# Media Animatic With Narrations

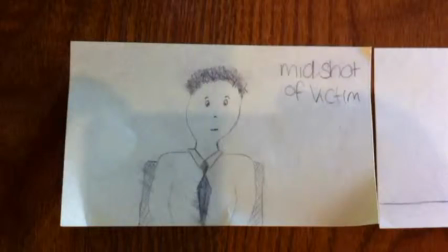(0:00)
Hello, and this is our group's narration of our Animatic. Our film in an overview is that a police officer goes undercover into a Jan, and the Jan cotton onto the idea that he was undercover and get back to him and murder him.
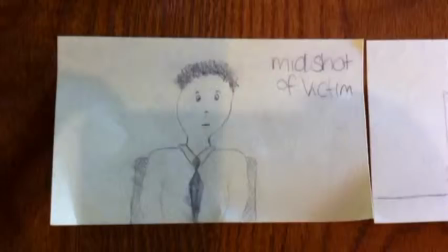(0:12)
In the first shot, it is a mid-shot of the victim at an eye-level angle. This gives the rough idea to the audience of the location he is in.
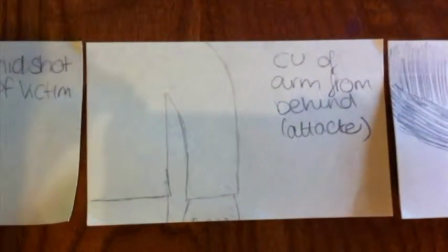(0:19)
This shot is a close-up of the attacker's arm from behind. This is the first time we see the attacker, and at an angle behind him to show he will be following him.
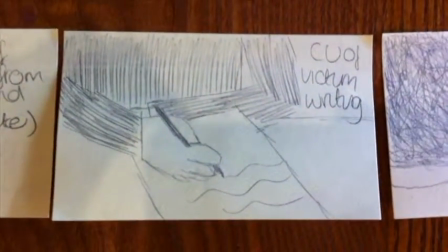(0:29)
In this shot, it's a close-up of the victim writing up his assessment from the Jan.
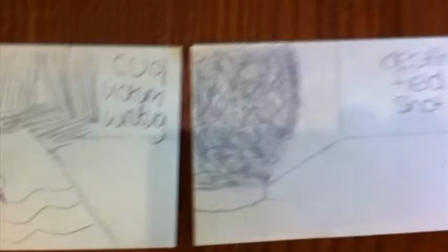(0:34)
And the next shot is an over-the-shoulder angle of the victim, where depth of field is used so the background is blurred. This shot is an extreme close-up of the victim. As you can see, we can only see half of their face, and it shows at a different angle.
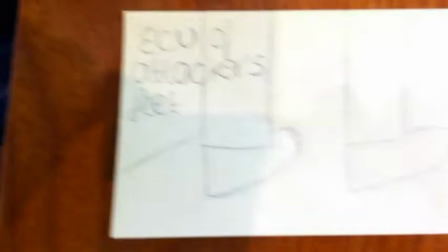(0:51)
We then move on to seeing the attacker's feet, which is an extreme close-up, and the next shot after that
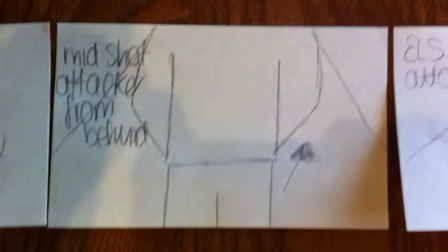(0:59)
is a shot, mid-shot from behind the attacker, and he's walking straight ahead and we are following him as the audience.
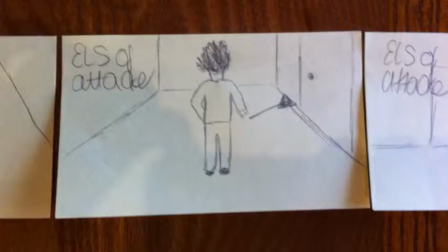(1:08)
The next shot after that is an extreme long shot of the attacker just about to enter the room the victim's in.
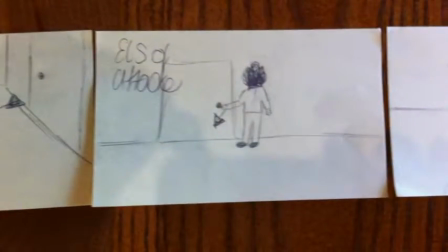(1:15)
The next shot is also an extreme long shot of the attacker, but as you can see, he's just putting his hand to the door handle to enter the room.
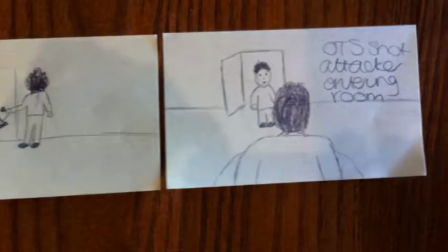(1:24)
An over-the-shoulder shot is used next of the attacker entering the room, over the shoulder of the victim's head. The lighting in this scene is also very dark to show evil and something bad is going to happen.
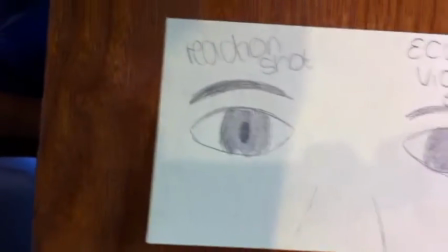(1:41)
As the attacker has just entered the room,
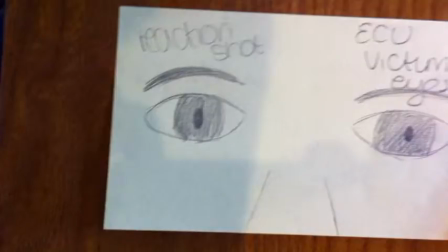(1:43)
it cuts to an extreme close-up of the victim's eyes to show a reaction shot to what he's just seen.
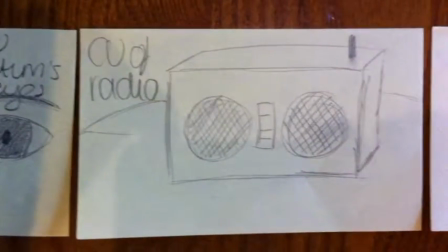(1:51)
After that shot, it then cuts to a close-up of the radio where some music will be played.
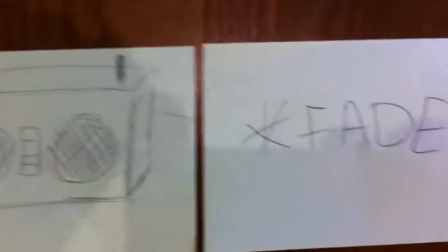(1:58)
It then cuts to a fade out to black
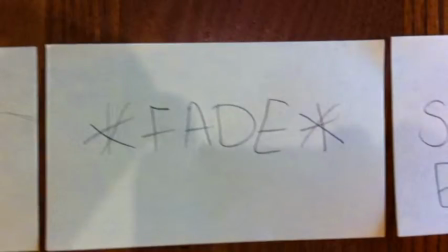(2:02)
as it creates a manipulation of time where the victim has been killed.
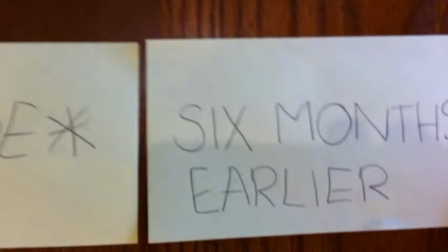(2:10)
After that, it comes up with some text which says 6 months earlier, which creates manipulation of time.
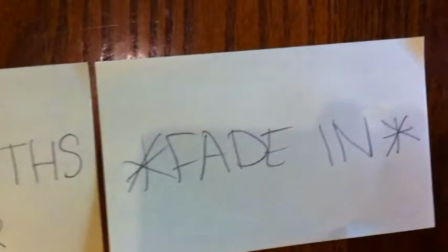(2:15)
After that, it then goes to a fade in from black and to the next shot,
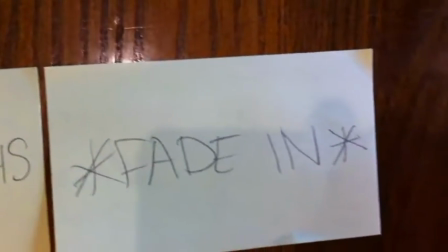(2:21)
which is the same as shot 1, but wearing a different tie as it would be 6 months earlier.
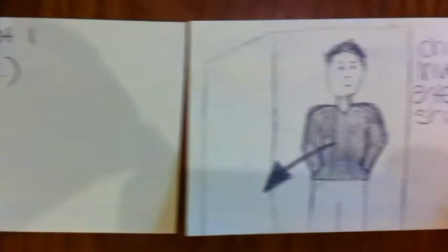(2:26)
It then cuts to the chief investigator entering the room at a mid-shot.
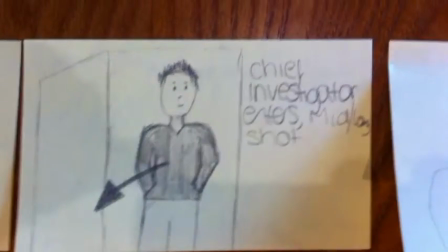(2:32)
And a quick 1-second shot of the victim standing up as the chief investigator enters the room.
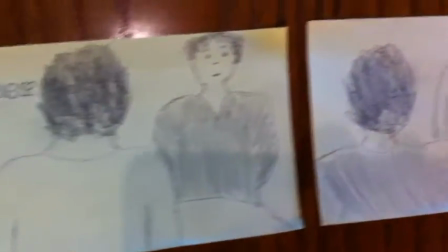(2:42)
After that, this is where our over-the-shoulder shot sequence starts, and a shot reverse shot as well,
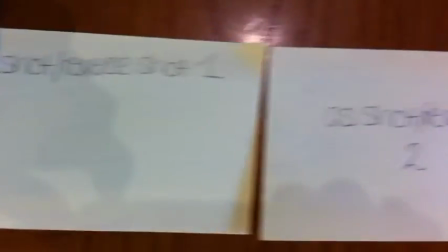(2:49)
where also the dialogue starts between the two characters.
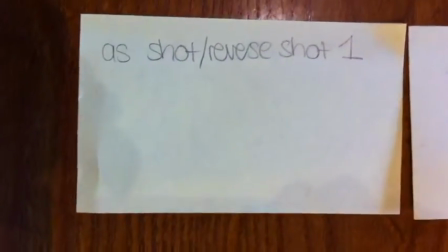(2:54)
All the shots are mid-shots, so you can see the majority of the character,
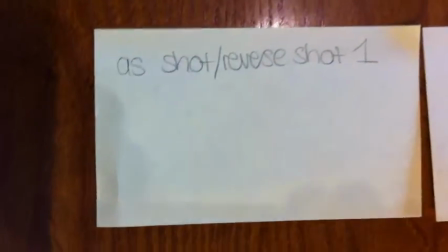(3:00)
but they will be also close in, so it doesn't create too much space around the character.
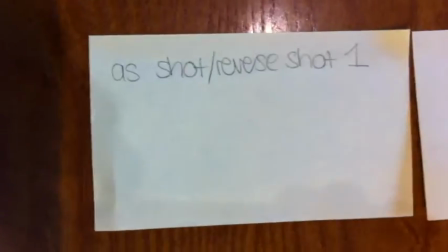(3:06)
These shots then repeat for the amount of speech there is.
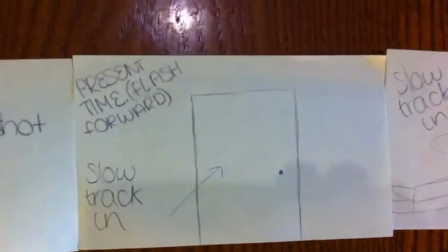(3:11)
After that, it then cuts to the present time, where it is a flash forward,
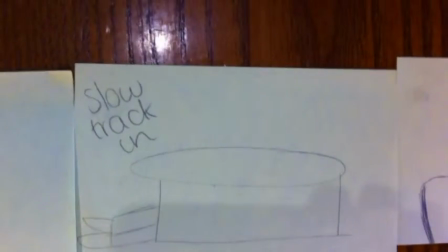(3:16)
not flash back, and a slow tracking into the room where the victim got murdered.
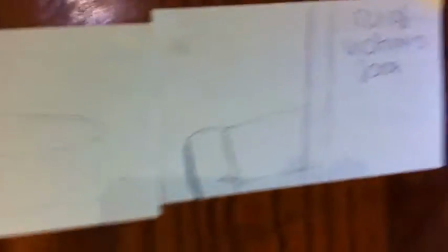(3:21)
It then cuts to a close-up of the victim's foot.
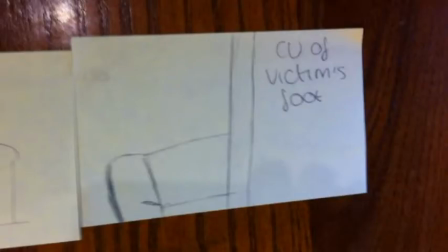(3:26)
Someone was going in closer to the foot because they were just walked into the room to find that has happened, and they were examining it.
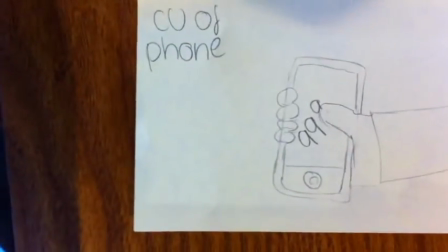(3:34)
And after that, it is a close-up of a phone of someone dialing 999.
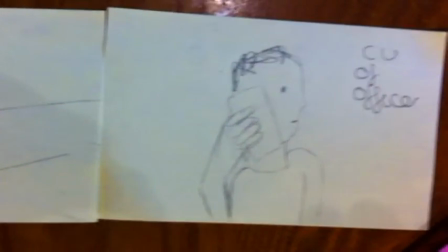(3:39)
And the final shot is a close-up of the officer on the phone to the police.